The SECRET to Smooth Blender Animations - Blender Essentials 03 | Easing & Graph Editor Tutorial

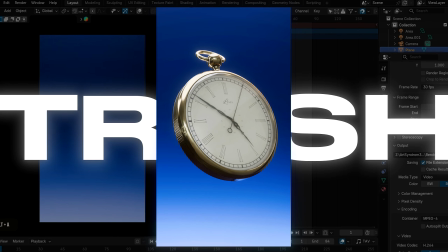[0:00]
So here's a really simple animation in Blender, but it looks like trash. But how can we make it look cool, smooth and professional?
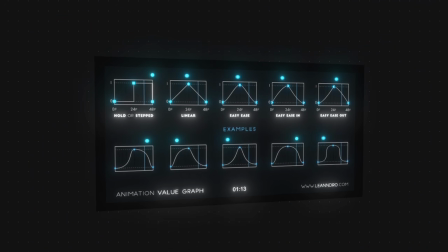[0:06]
Well, it all comes down to easing, which controls the speed of your object's movement.
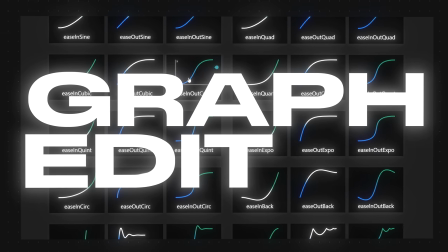[0:11]
So in this Blender Essential tutorial, we're going to learn all about easing using the graph editor in Blender.
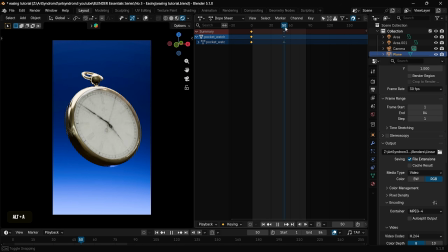[0:17]
So here in Blender, we have a really simple animation of this clock rotating and going up.
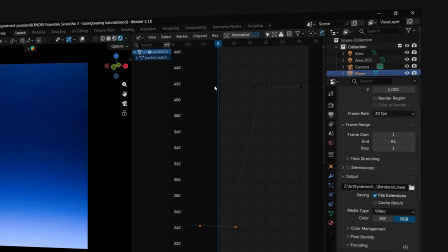[0:22]
Currently, we are in the dope sheet. So to quickly switch to the graph editor, all you need to do is press Ctrl Tab.
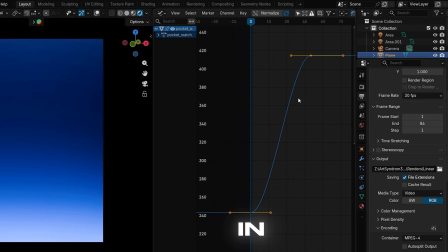[0:28]
For the animation, the starting point is called in and the ending point is called out.
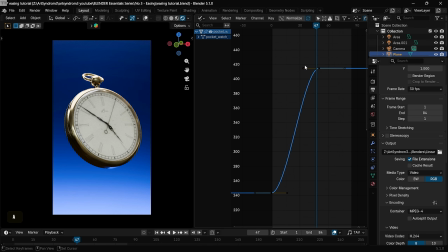[0:34]
So now let's talk about the big three of easing. Whenever you want to make change to any of a keyframe, the easiest way is to go back to the dope sheet, select the keyframe and then switch back using Ctrl Tab, and then in the graph editor everything will be selected.
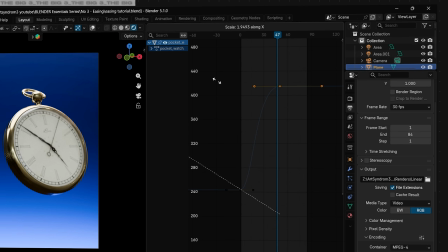[0:49]
Now I'm gonna press S and X to scale this keyframe here, and as you can see the graph is increasing.
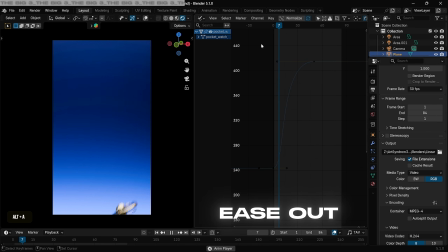[0:56]
So this animation is called the ease out animation with a smooth ending.
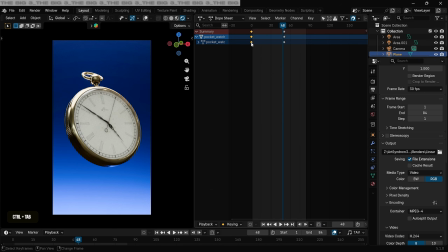[1:01]
Similarly, we can select the first keyframe, press S and X to increase the keyframe in the front as well,
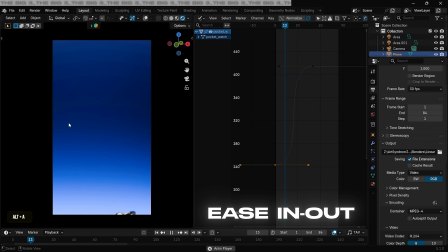[1:08]
and this creates a ease in out animation which creates a quick whip-like animation.
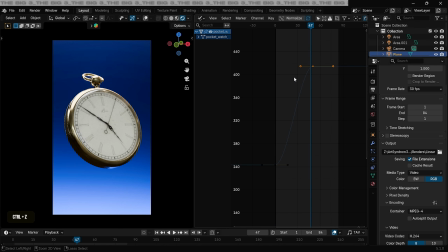[1:13]
Now similarly, I'm gonna press Ctrl Z to go back, and we can select the first keyframe, increase it by using the scale again,
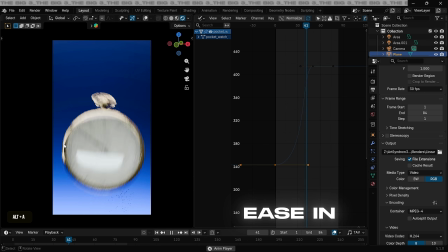[1:21]
and this will create just the ease in animation, having a slow start and ending quickly.
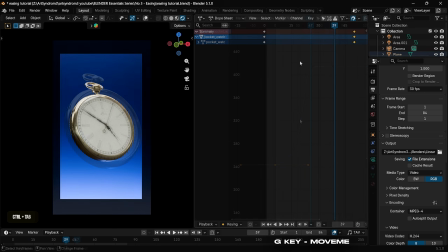[1:27]
So now with the big three out of the way, let's talk about how duration can change the easing.
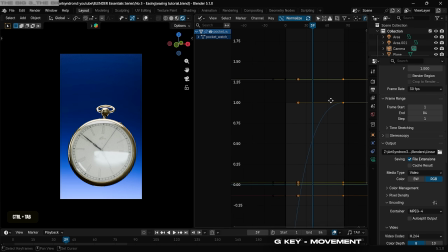[1:32]
Here I use the G key to move the keyframe back. Now we can increase the easing by increasing the scale here.
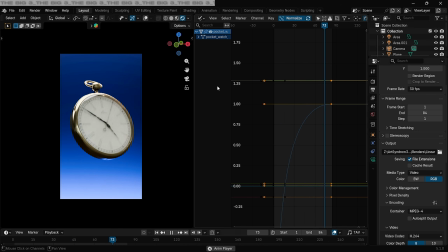[1:38]
As you can see, the motion is much slower now and creates a much smoother animation. But if we bring the same keyframe closer together, even though it's smooth animation, it'll be really quick. Now let's see how we can make transition using the easing.
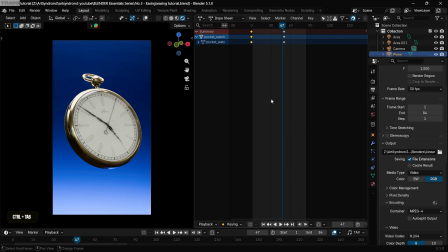[1:53]
So here, I'm gonna select the first keyframe and increase it to be almost full, and the ending keyframe, we can scale it down to be almost 0.
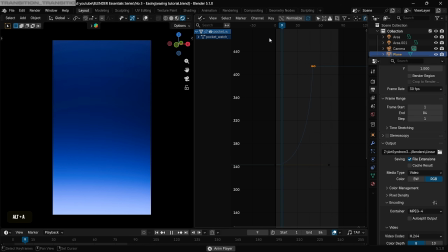[2:02]
Now if we play the animation, you can see it creates a really slow start with a quick ending.
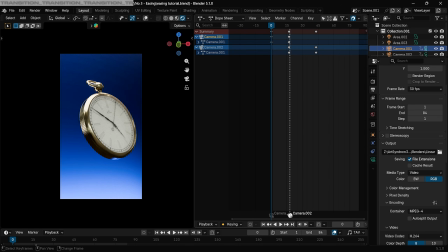[2:08]
So using this principle, we're gonna create a transition. Here, I have a really basic setup, switching from one camera to another, going from left to right.
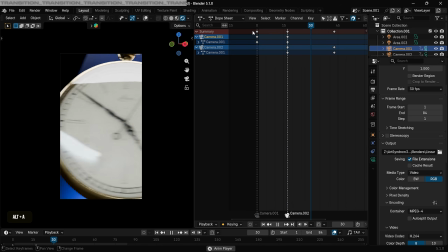[2:16]
But here, if I play the animation without any easing applied to it, it looks really basic.
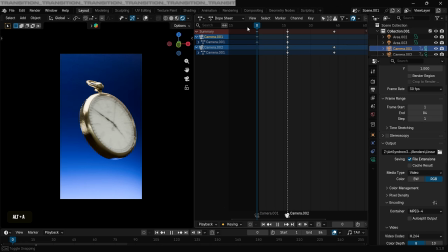[2:21]
So to make a cool transition out of it, we're gonna select the first keyframe of the first camera and increase it to be almost full.
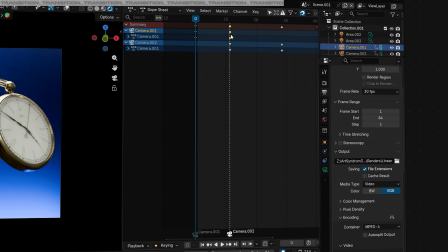[2:29]
Then the ending point of the first camera and scale it down to be almost 0.
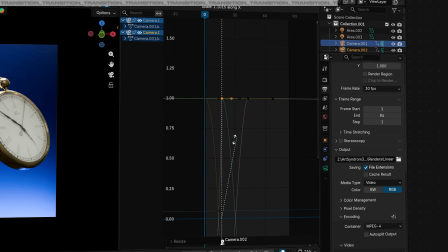[2:34]
Similarly, we have to match the starting point of the second camera and make it almost 0, and then increase the ending to be full.
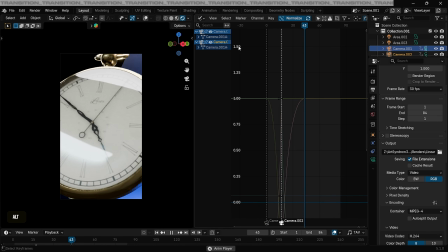[2:42]
So it's going from a quick ease in to ease out animation, switching from one camera to another.
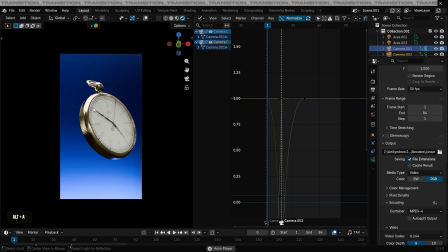[2:48]
And as you can see, it creates a quick motion, helping in creating a cool transition.
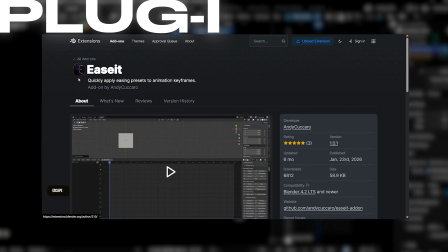[2:53]
Now finally, to make everything easier, we have this Ease It plugin which you can get from Blender extension.
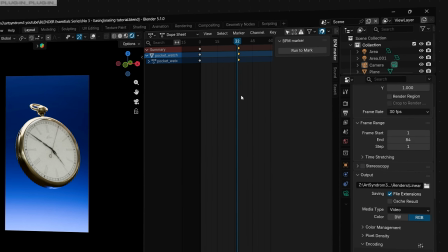[3:00]
Once you have installed the plugin, you can press the N key to open the side panel, and the Ease It plugin will be available there with all the different type of easing presets.
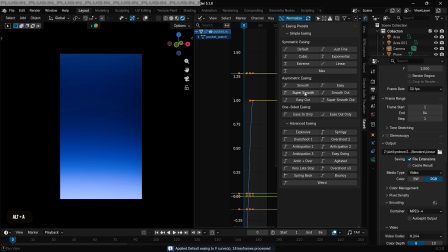[3:10]
Now to use it, go to Graph Editor and press A to select all the keyframes, and then here, for example, I'm gonna use the Super Smooth preset.
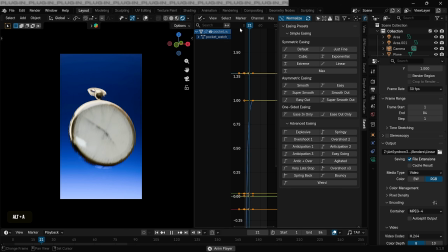[3:18]
Now if I play the animation, it's already adjusted the easing for us to create a smooth animation.
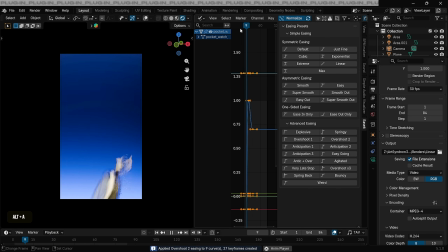[3:24]
You can play around and switch between these other fun presets as well. Like here, I'm using the Overshoot and the Spring preset to create cool and fun animation.
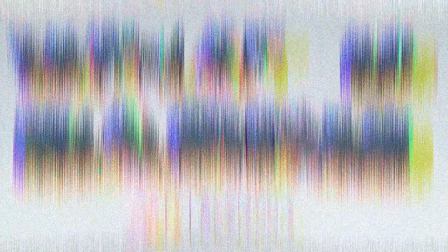[3:33]
So this completes our quick easing tutorial. If you learned something new, please like and subscribe, and I'll see you in the next one.